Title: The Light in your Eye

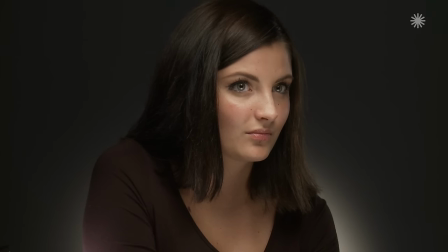a cow-eyed look. Cows have beautiful eyes and the ancient Greeks paid respect to the goddess Hera
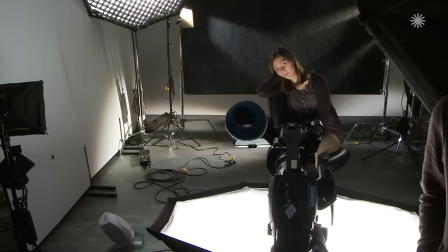by calling her the cow-eyed Hera Boopsis Hera.
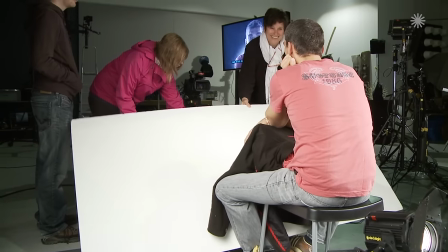With a man the same reflex may express something too soft, too gentle, maybe smoke too much of the good grass.
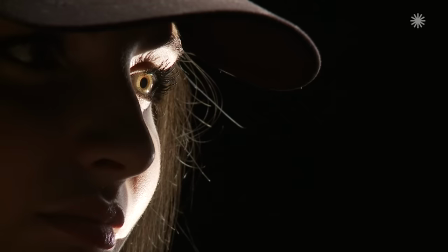With every face, with every eye, these expressions may vary
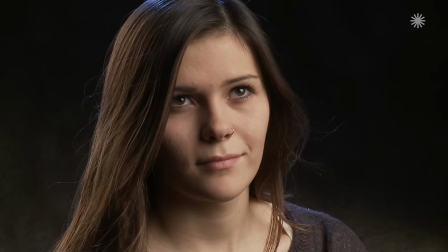and may have to be explored in a very different way on an eye with a dark
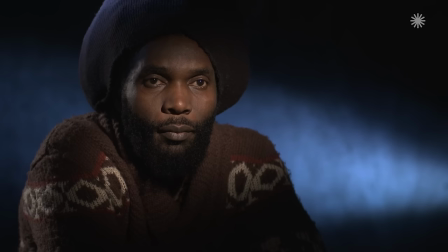iris the hard James Bond reflex may never look aggressive on
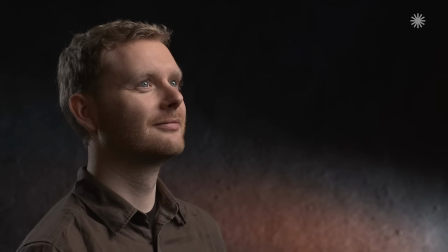an eye with brighter color of the iris you can set lights to brighten the iris and
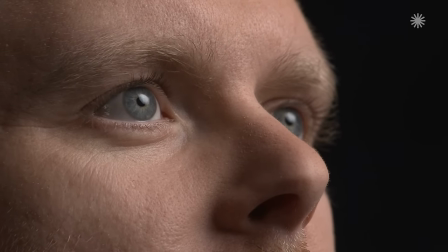bring out the color the direction of the look looking
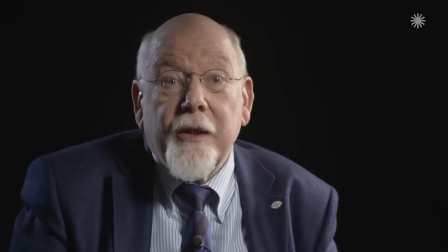directly at the camera he's talking to me on
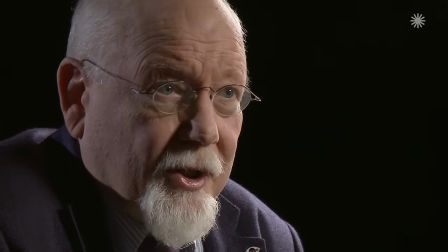the side of the camera lens the interview situation even a little bit more
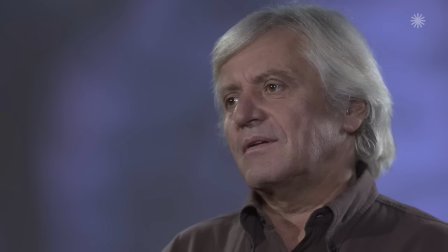off-camera it's a dialogue situation above
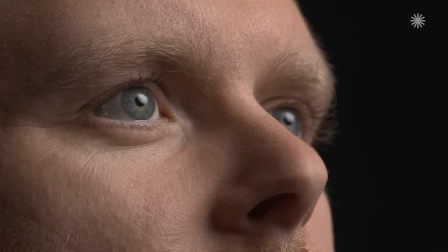camera a large borderless reflex with
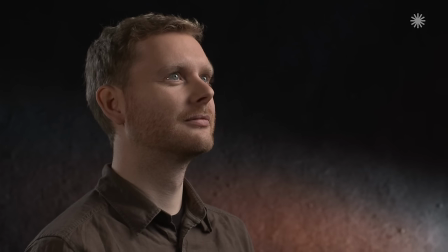a look above the lens could be interpreted as a look into the future a look below the lens could be
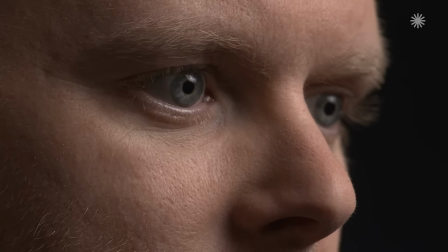a look into the past remembering no
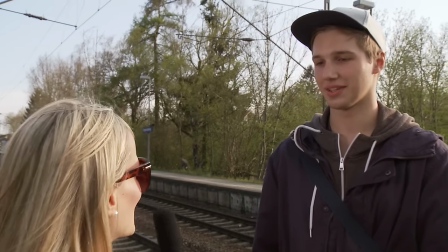reflex no life normal lighting but no reflex less or no communication
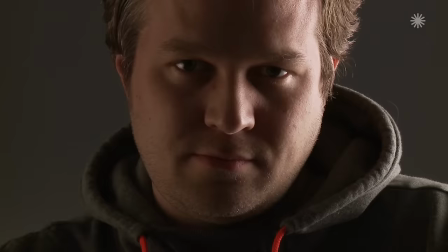completely dark sockets of the eye
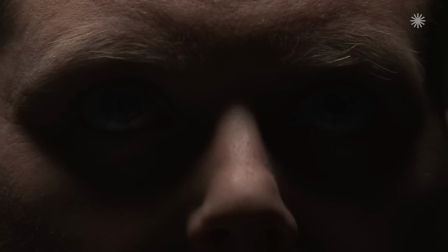like brando and the godfather the skull-like look the
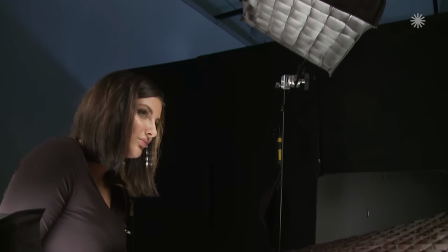more dramatic lighting on the face and at the same time creating a reflex from a separate light source dedicated only to this effect,
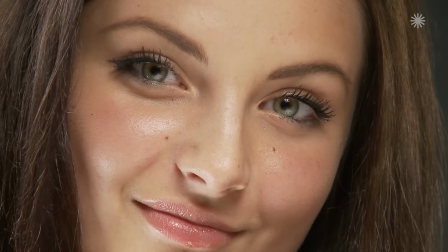less noticeable than the lighting on the face.
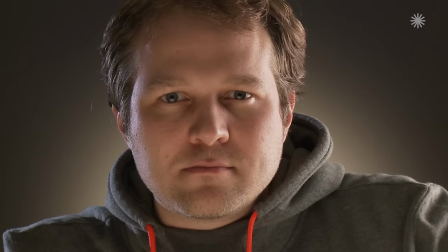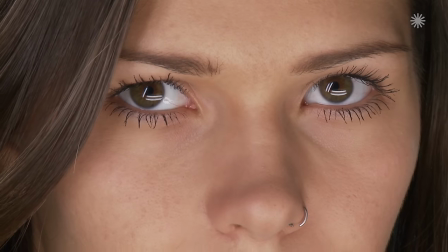Then we have strange or alien expressions.
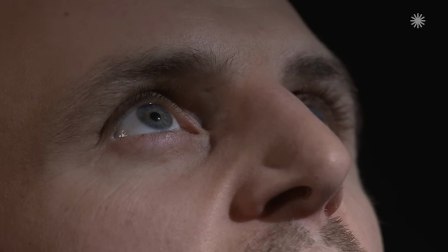Any reflex in the center of the eye can look extremely strange and alien.
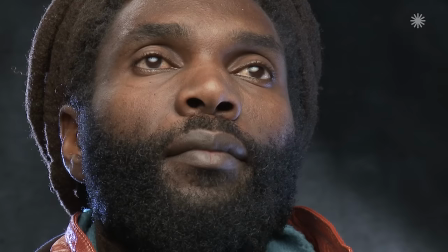If it is at the same time a big reflex, it may suggest a blind person's look.
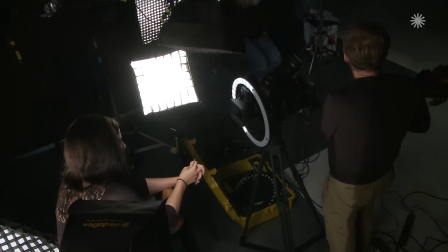I would say the same about strangely shaped reflexes, which form a ring or a cat's eye look.
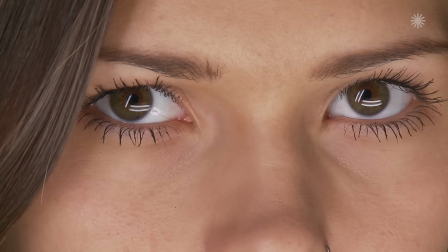Other expression of unnatural and aggressive kind can be achieved when projecting colored light right into the eyes.
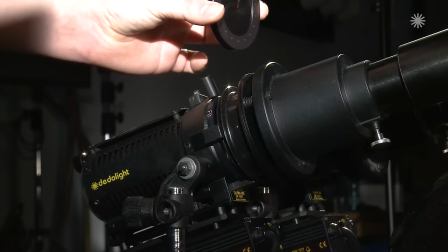You could use two data lights with imager projection attachments, equipped with an iris and color filters.
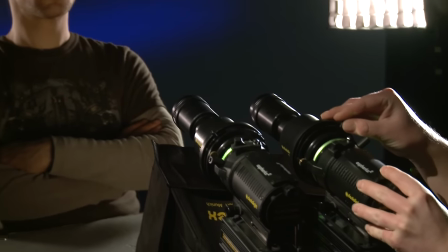use two lights in parallel however be very careful about the intensity of the light
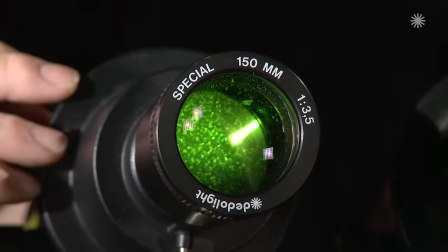sources and the proximity possibly always dim upward from zero
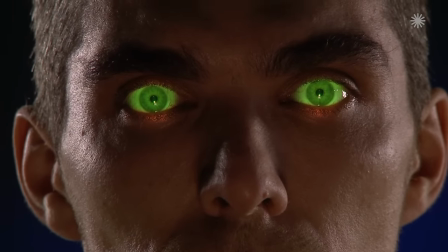allow the iris to adjust both images have to be equipped with identical focal
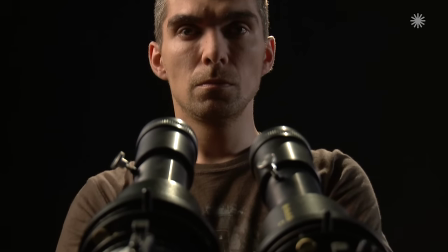length lenses and you may call this the Dracula effect where the eyes start glowing in
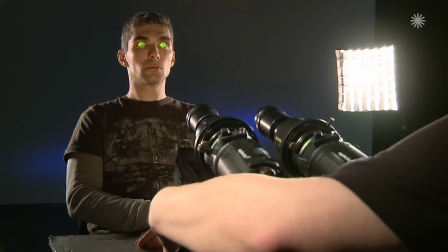a color. Again, caution, do all this with minimum intensity.
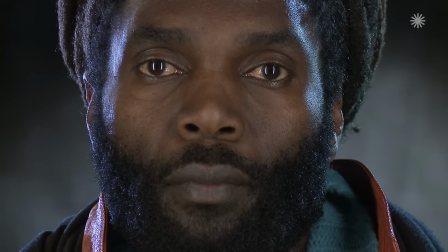Two vertical fluorescent light sources like two Kino Flow singles or even four banks may give you the cat's eye look.
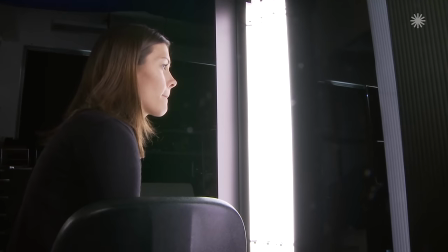Also an interesting, strange or alien effect.
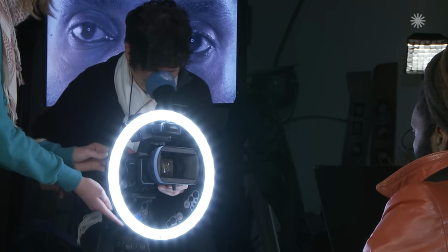An LED ring light or any kind of ring light if reflected in the center of the eye will definitely look strange and aggressive.
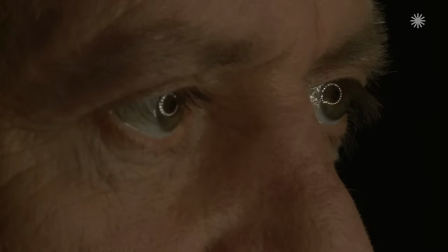If shown as a complete ring around the center it certainly doesn't look friendly.
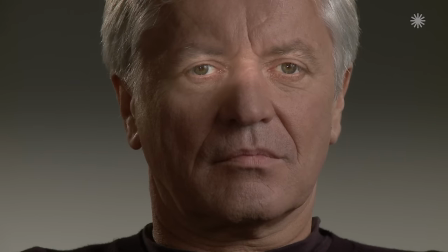Then there are some old fashioned drama effects like you could see in the old black and white film.
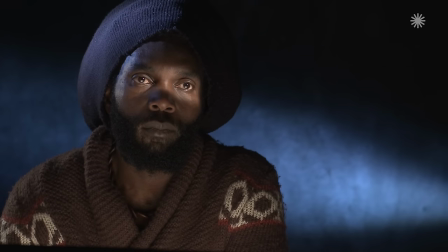Here you play with selective lighting of the eye portion of the face.
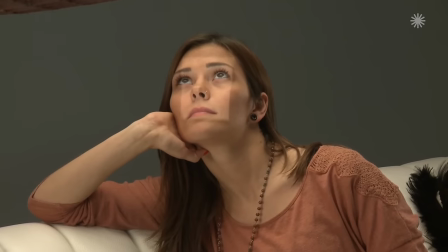This cannot be done with a soft light and it gets very position critical with hard sources.
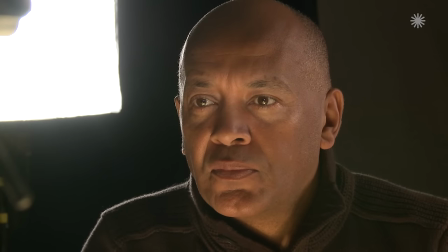Highlighting a selected area around the eyes can give you a dramatic effect as you remember from old black and white films.
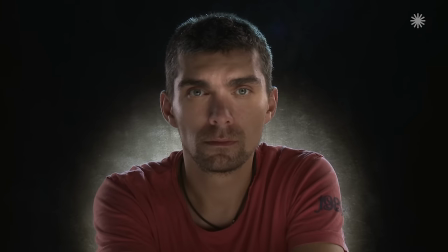Such an effect can certainly add to the mood of heightened drama.
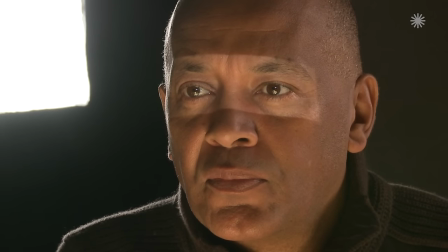Here it is important that the borderline between the lit area and the shadow part is flowing to make it more or less unnoticeable.
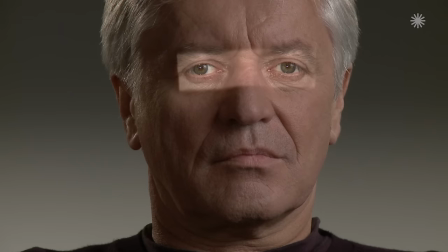This cannot be done with any kind of soft filter, nor with diffusion gels of any kind, nor with camera filters.
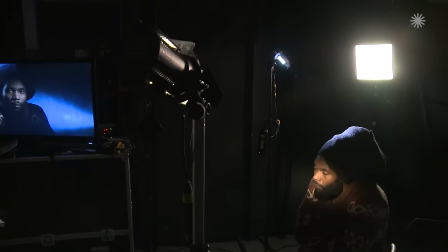And therefore, just for this purpose, we developed our so-called eye filter,
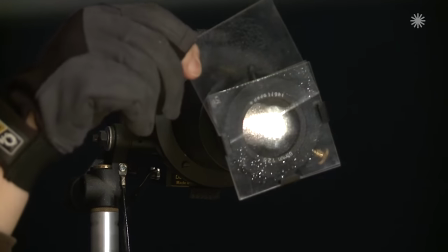based on discussions that we had with Julio Marcat, Home Alone.
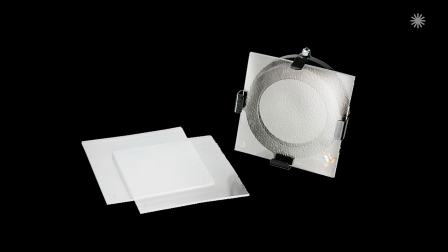A soft-edged filter in three different strengths, which can be chosen individually or combined.
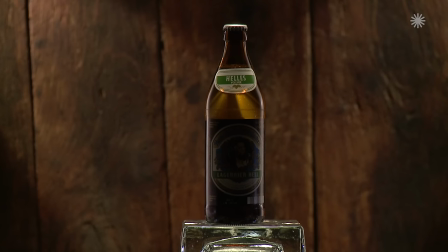By the way, this is also a wonderful tool when shooting product, highlighting labels, bringing out details or flowing unnoticeable accents.
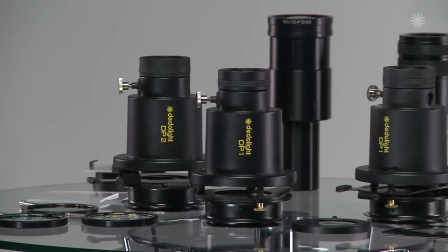To modify this effect you also play with the choice of different projection lenses on our imager system.
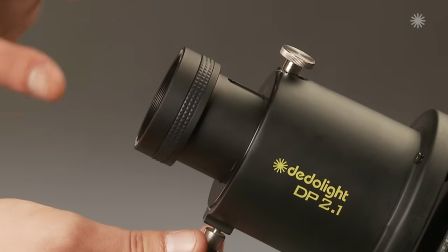Defocusing the lens creates a softer light and shadow transitions.
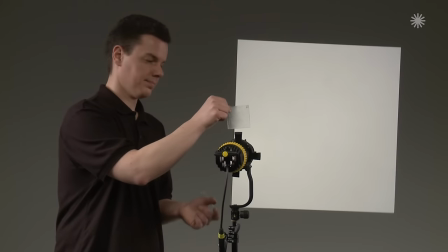without adding the eye filter such an effect may very well remain too noticeable, too brutal.
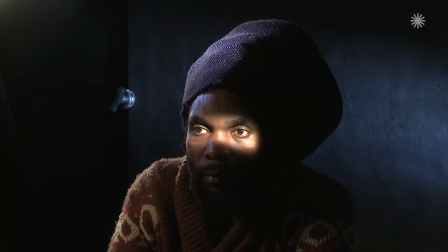Sparkle in the eye. Sometimes the question is asked, how do I create a sparkle in the eye? Often this effect has more to do with a personal expression of a face, of skin tone and differences in the eye itself. Eye color, eye size, moisture. Now, try a small light source and the result will not be satisfactory.
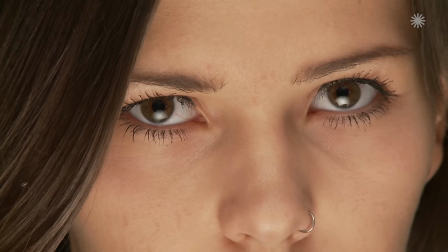Try a large light source and it cannot be interpreted as a sparkle.
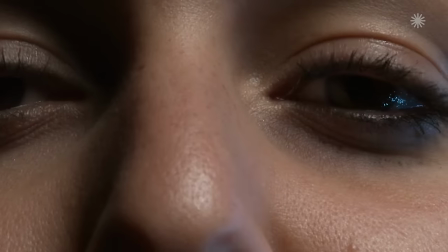Take an LED light string, bunch it up and it may give you some effect, most probably not the one you were dreaming of.
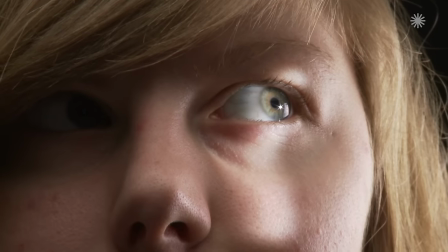Try various kinds of star filters. These may possibly work in tight close-ups.
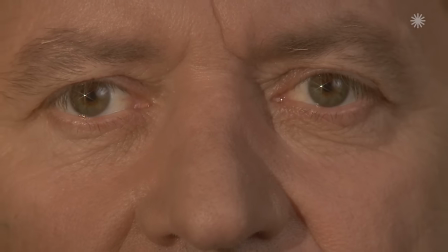If the filters are strong enough they will also lower your overall contrast.
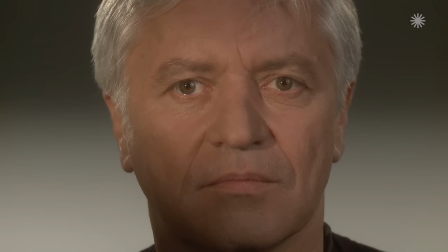There's also the possibility to create your own partial star filter where you blacken major areas of such a star filter with black paint or shoe polish so that the active function is reduced to just the area that remains unpainted. The blackened area of the filter will work very gently like a black net filter the unblackened area may give you a more selective function of the star filter to
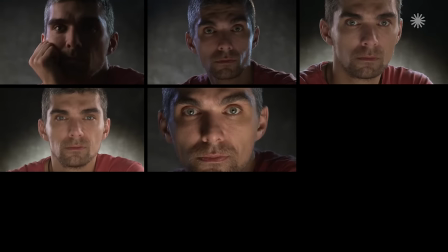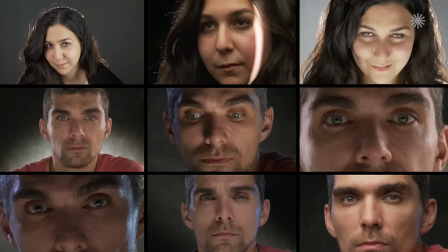look as the art that I once found on a poster of a Dutch museum Kieken as the Kunst
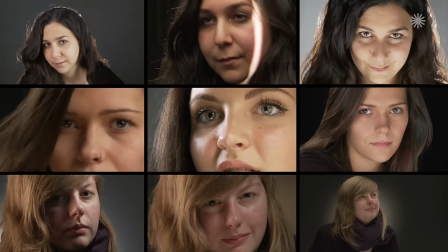many wonderful expressions in facial lighting or in the
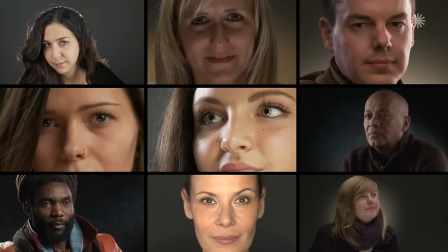expressions of an eye you may simply find that's the hunter's approach.
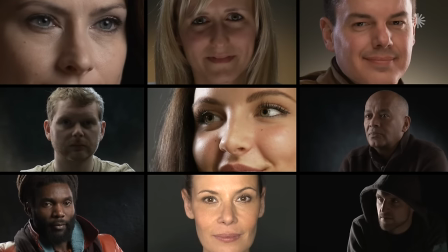Very often that may be easier and more natural way,
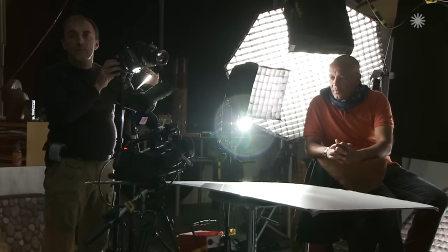be it in the gentle reflection of light in the lady's face
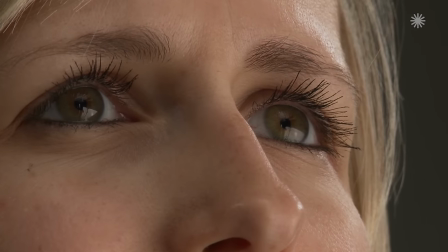coming from the tablecloth as a reflex.
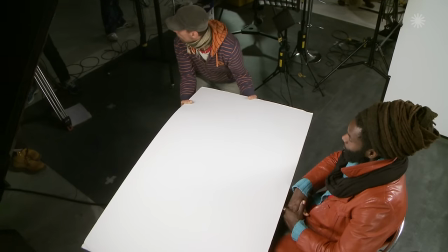Other expressions you can help underline or create. Keep your eyes open and never stop learning.
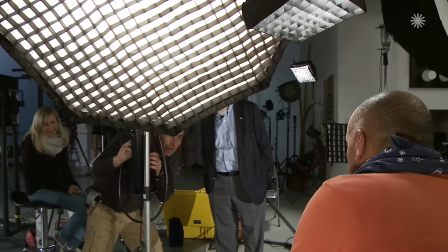This is a wonderful profession.